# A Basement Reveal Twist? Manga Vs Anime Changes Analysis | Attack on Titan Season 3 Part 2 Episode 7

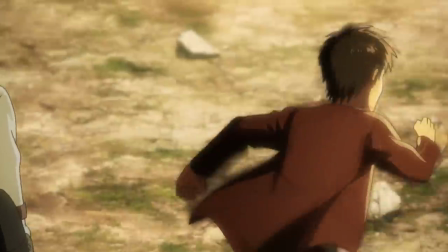So throughout this I've got to actually use some less season 1 scenes and more original season 3 stuff but I still enjoyed the literal walk down memory lane
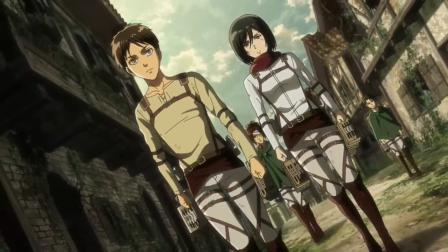Eren and Mikasa slowly walking to their home really helped to cement the weight and impact for them especially back to their home five years later
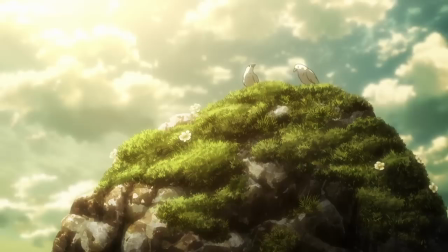after the watered Titan attack. An interesting shot that followed was the white birds and green scenery on the boulder.
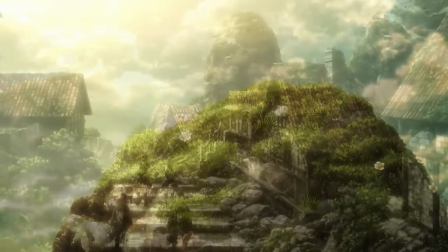Two white birds the white men to represent life. So perhaps a parallel for Grisha and Carla looking over this spot or really just for Eren and Mikasa coming back.
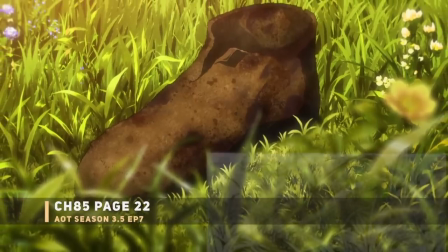Next up that old moldy shoe notably very green and more flowers in the shot.
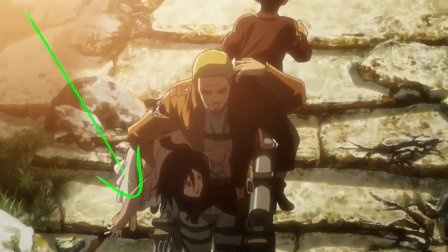I've actually seen some confusion about this. Some people think that Mikasa lost her shoe in episode 1. Actually how to double check the attack on Titan episode 1 and chapter 1.
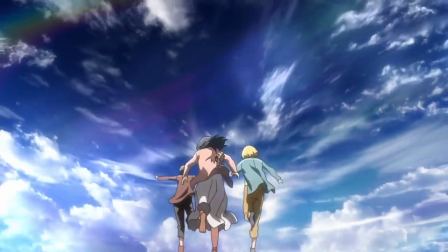There Mikasa never actually loses anything although Mikasa is seen losing a different style of shoe in the attack on Titan season 3 opening.
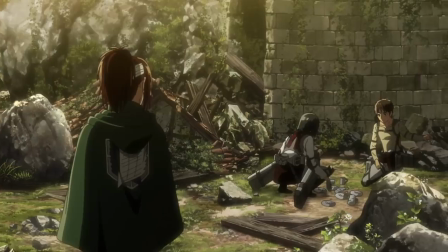That was most likely referencing this very shoe. Anyways some more anime only stuff Mikasa and Eren scavenging some silverware.
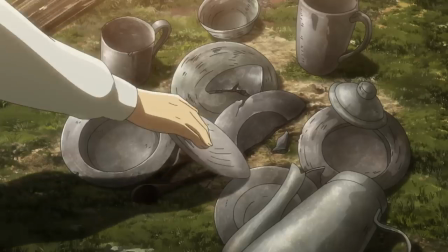It does feel a little bit randomly added but to be fair this stuff does hold past memories for them especially if they ever helped mama Karla clean up.
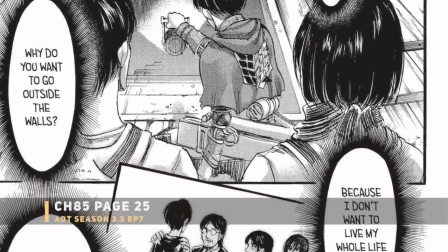Next up surprisingly something cut out which would have been the whole episode one scene of Karla and Grisha finding it about Eren wanting to go outside.
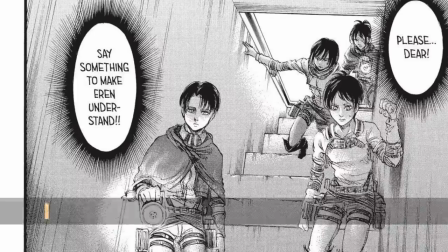Grisha asking why Eren wanted to go beyond the wall and then Eren proclaiming that he wanted to know what was on the outside.
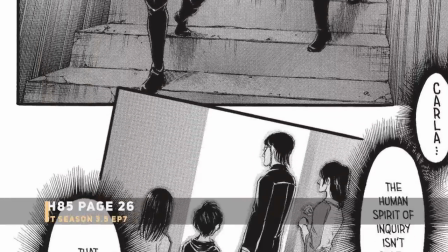It feels like the access from the anime just to keep the basement scene mostly quiet until Eren realizes key didn't fit inside the hole.
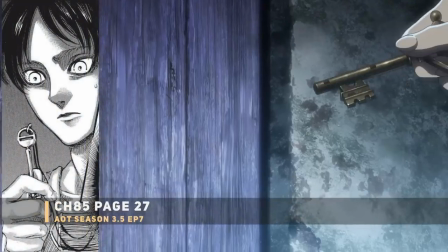For the actual basement key still in line with that upgraded anime design you've definitely seen this key being
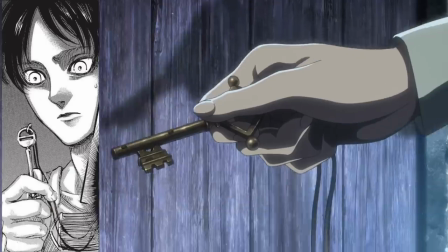sold especially for things like attack inside and keychains and for the lock now a little bit bulkier.
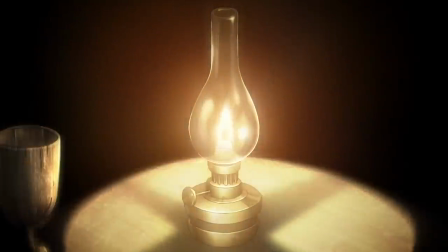Getting into the basement I love that transition with the ignited flames it really reminds me of Erwin doing something similar while being locked up.
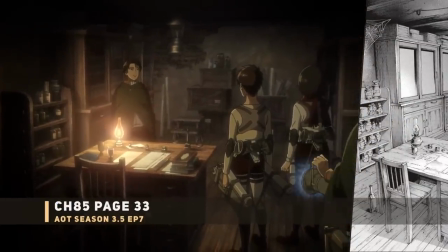In the actual basement the anime kept the small details intact even giving you that close-up shot of the books and supposed medicine.
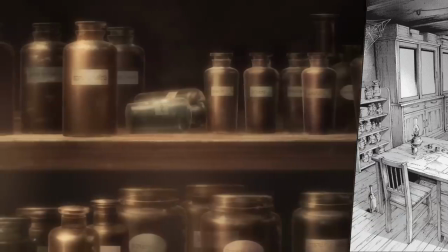I did notice the removed bottle liquor below Grisha's desk. The anime now gave some need dialogue to Hange.
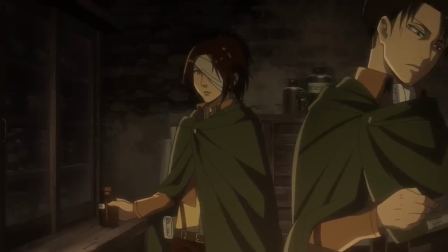She noted how this dump looked like a lab. Eren added and made it clear that Papa Grisha was always mixing some batches of medicine down here.
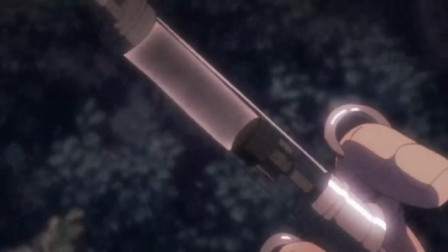Right medicine. Keep in mind Grisha did have to develop some Titan juice at some point.
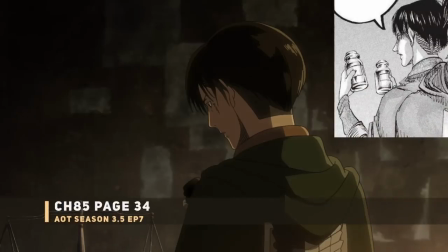As for Levi bringing up the interior military police room this really might have shown how lazy those guys were or just have gotten over the past years.
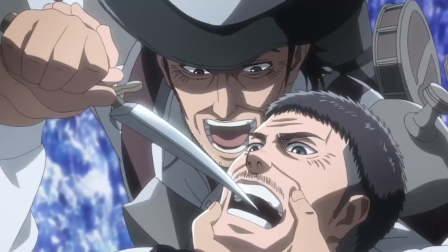Oh and nothing look suspicious back to playing cards and drinking or in Kenny's case building some followers and looking for that Titan power.
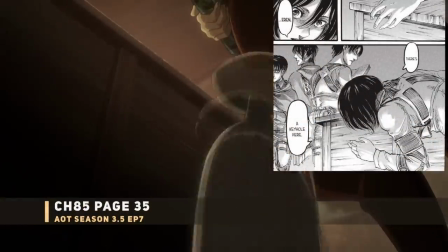Next up that new Mikasa scene the anime now has her dropping that cup which helped her find the actual key slot.
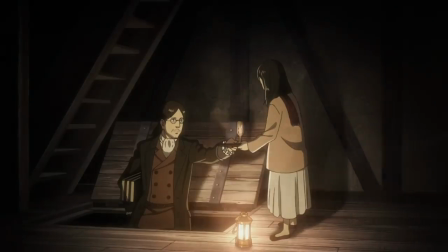The more important shot here being a young Mikasa and Papa Grisha moment plus a smile from present-day Mikasa.
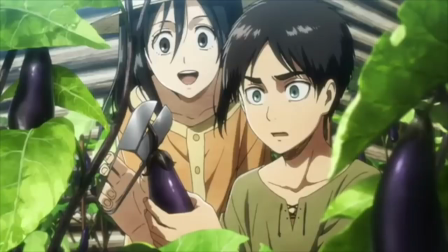All the sweet memories. I really wish Attack of Titan could somehow add more to this. Some of the stuff we saw Mikasa lost girl story OVA was a nice touch.
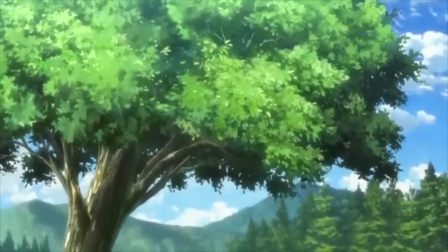I really wouldn't mind seeing another OVA special with them just living this normal day inside of the walls before the attack.
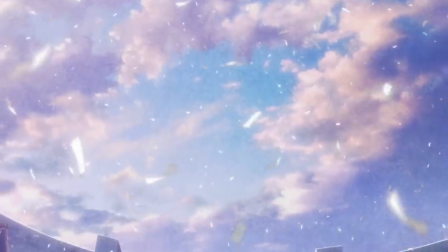Just bundle it with some attack on Titan volume. Anyway back to the walled off home. Time to celebrate.
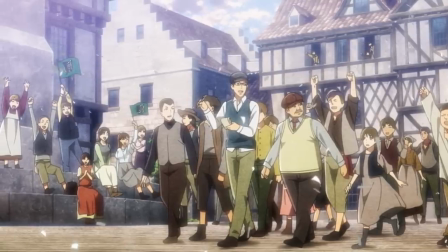The anime notably added a still shot of the reporter guys. The kids in the back also have some wings of freedom flags.
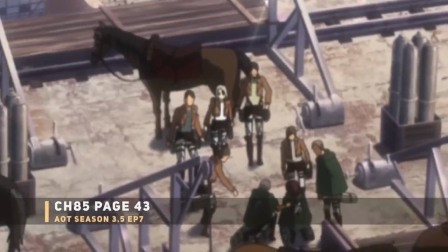I definitely need one of those. On the wall top you can see some people helping out Sasha. This included some white-haired individual for the anime.
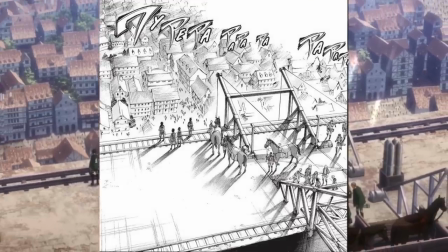Oh my god Reiko is back. It's one of those blink and you'll miss it cameos.
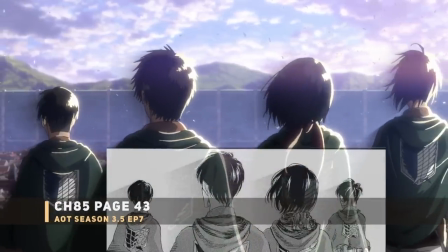For the guys on the top here I guess someone let Eren borrow one of the survey corps capes just so they could pose to the crowd notably you
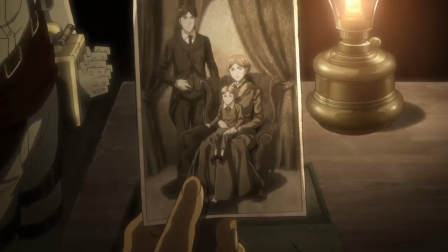could see them tightly holding the three books anyway back to the basement scene you got Eren and friends discovering that photo and it's funny because
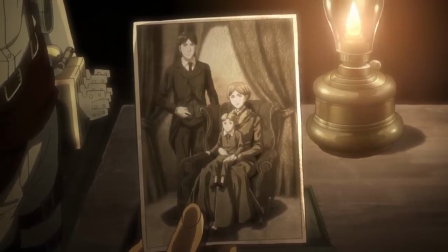I have seen some confusion over this too people asking why Grisha would have to clarify this being a photograph that technology doesn't exist at this
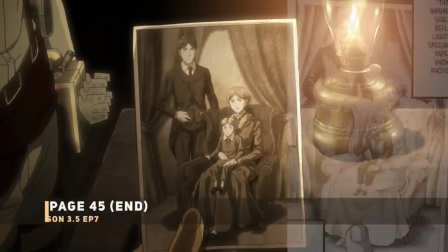point that was supposed to be one of the major takeaways of this scene anyway look at the family photos side by side pretty accurately done oh too bad
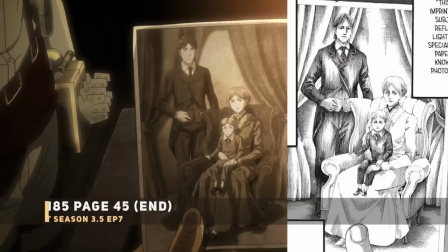there's no color damn these dark ages.
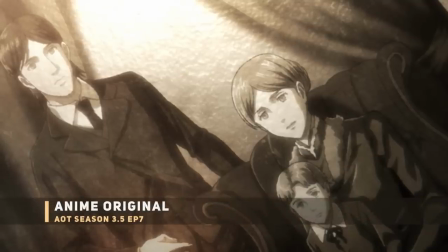Newly added for the anime was a close-up shot of the picture so I think that's pretty much gives it away if it hadn't already you can see a young Grisha plus two mystery extras.
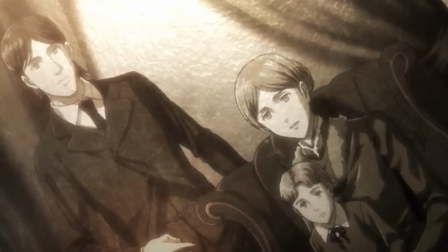Over this you could hear that line from Grisha about of hopefully a fellow patriot finding this treasure humanity
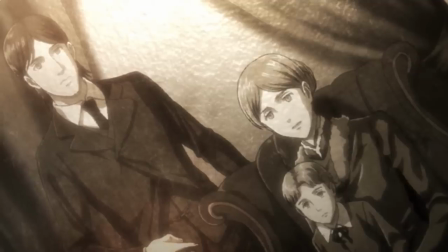has not perished and this right here is when Attack on Titan changed forever for anime only people.
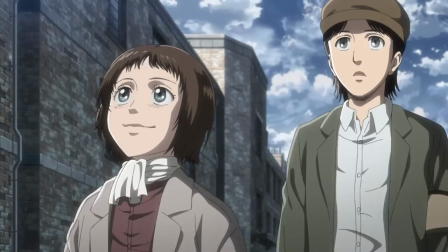Next up getting into the juicy Grisha flashback post-credits scene. I'm so super surprised they included this.